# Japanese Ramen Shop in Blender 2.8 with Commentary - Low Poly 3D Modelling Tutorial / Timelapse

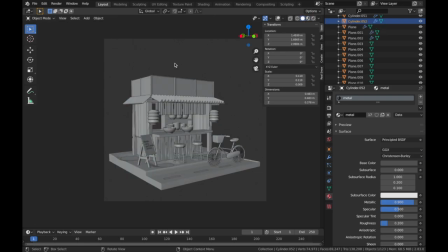9:36 So in detailed low poly scene like this, it's very important to not forget about your background.
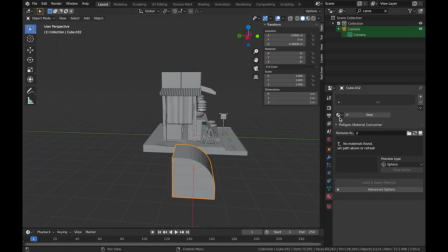9:43 So here you can see that even though we can't really see much of what's going on in the back of the kitchen, it is still very important to fill it up with
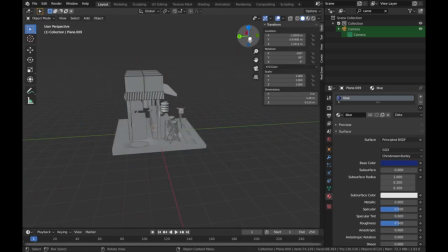9:52 interesting and realistic gadgets and objects that are going to make your scene seem
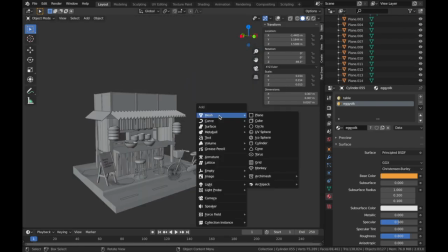9:59 more realistic.
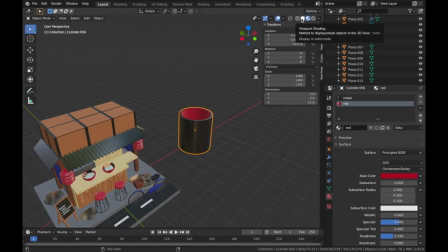10:04 So now here I am making this little chopstick holder.
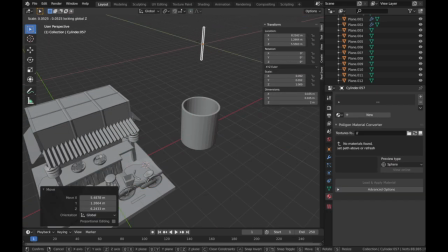10:09 Well, it's not holder, sorry, it's a container sort of thing.
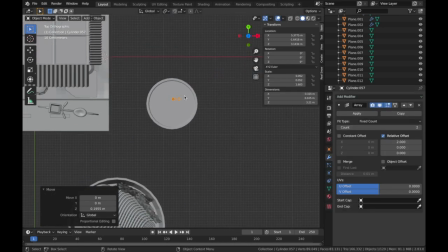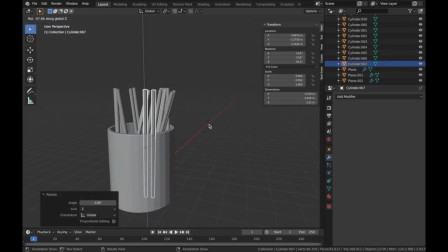10:18 And rearranging the chopsticks to make them look more realistic. Again, I can't remember how many times I've said that word in this entire video.
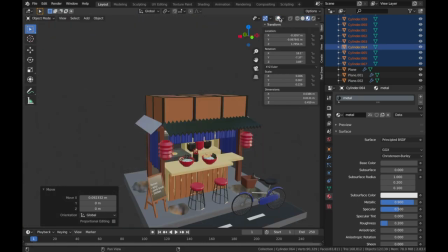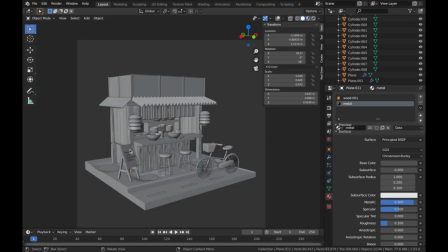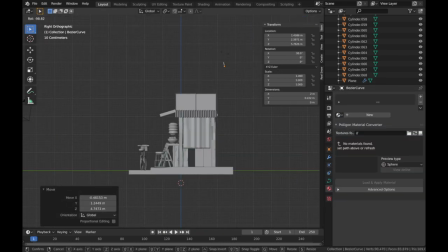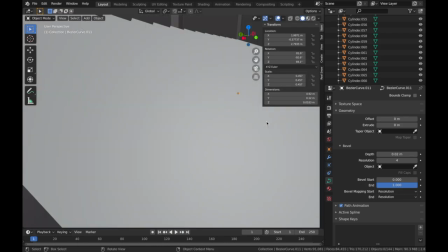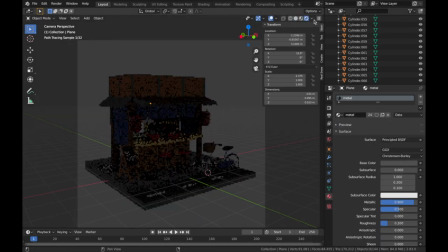11:02 It's time to add some lights into the scene.
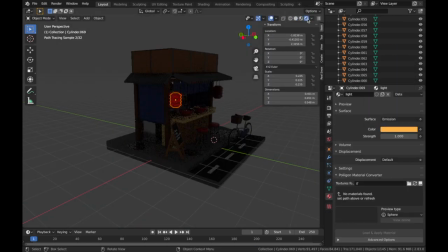11:05 So what I did with the lantern is that I created another object within the lantern itself and give it an emission setting.
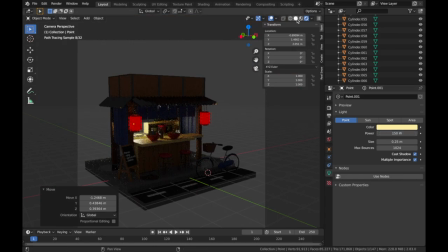11:13 So as you can see here, it looks very nice, orangey lights coming out from the lantern. And the material used for the lantern is kind of half transparent.
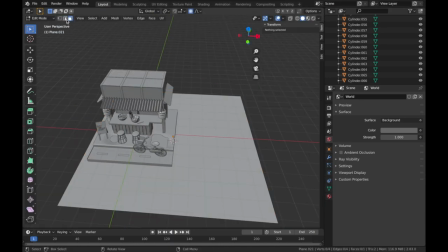11:22 The transmission rate is 0.5, so the light can go through it and it give a very nice realistic lantern feeling.
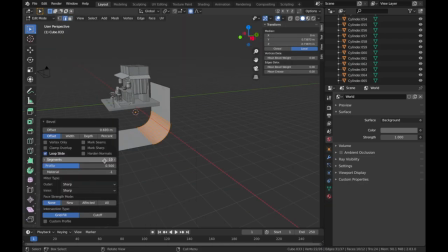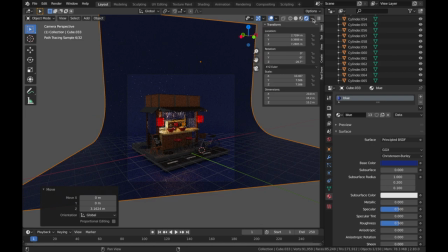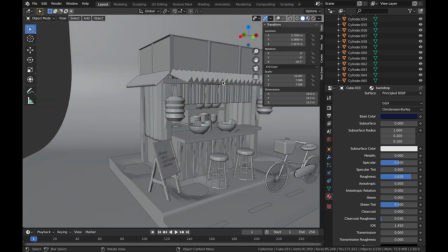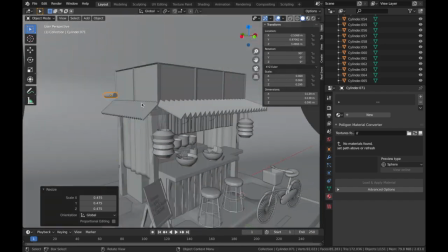11:48 At this point, I decided to add a little bit more details into the scene, and this is,
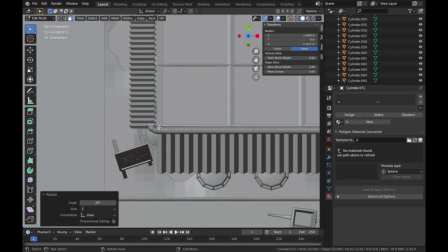11:55 as you see, is some sort of water pipe going around the crate roof that I created,
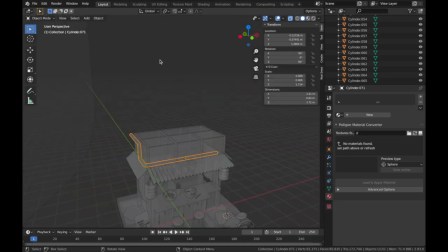12:01 because I think the crate roof was looking a little bit dull at this point, so I'm just making these rough water pipes.
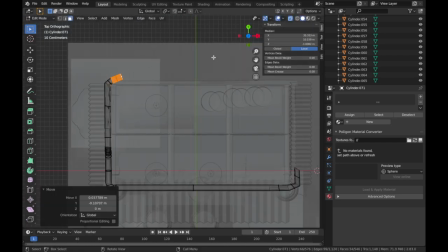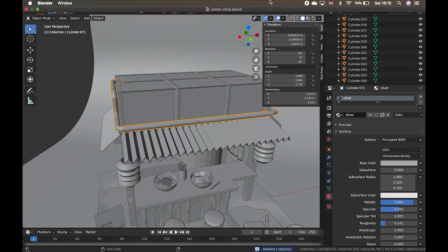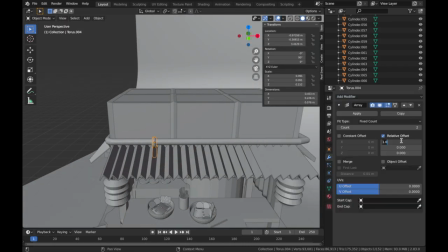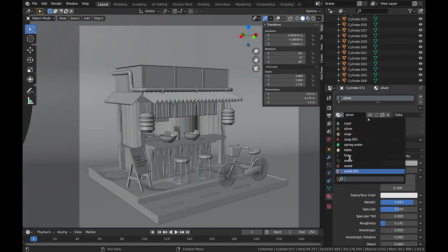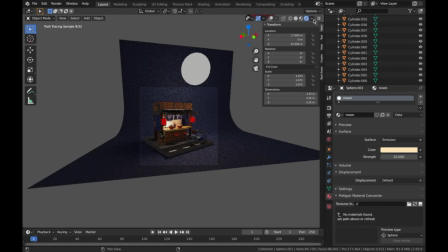12:32 I use the sphere and give it again an emission value,
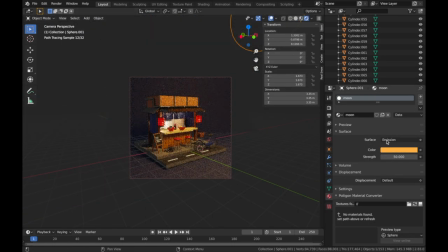12:37 because I think that imitates a beautiful moon upon the street the best. So that's the sort of lighting that I went with in this particular scene. You can also use area light or sunlight in this case,
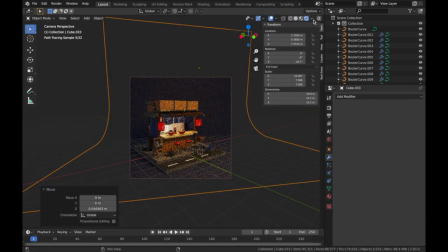12:52 but I think they might be a bit too strong, so I preferred something slightly gentle in this case.
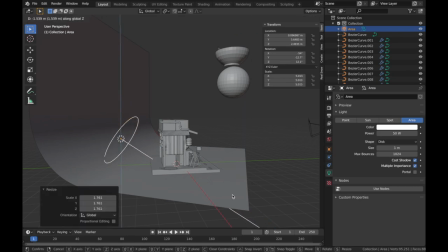12:58 But I did give it sort of some area light in the back as a backlighting.
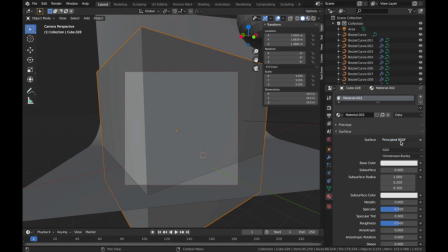13:04 And here I am making a cube because I want to give it some emission.
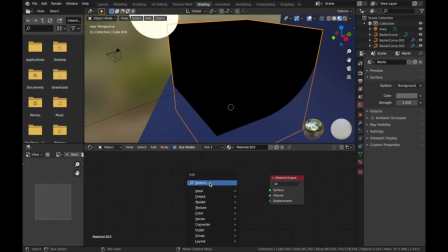13:10 Sorry, not emission. I want to make it into a foggy texture.
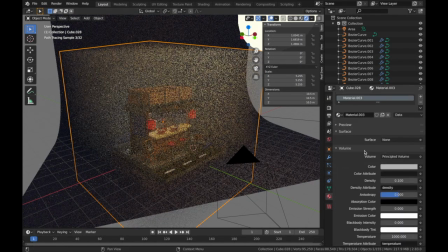13:16 And you can see how I did that in the clip here.
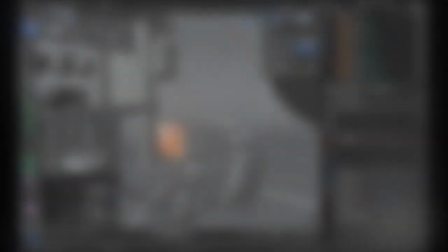13:19 And last but not least, as promised, I'm going to make this basket a little bit rougher,
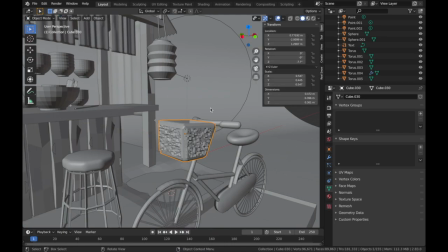13:27 so it looks more realistic again.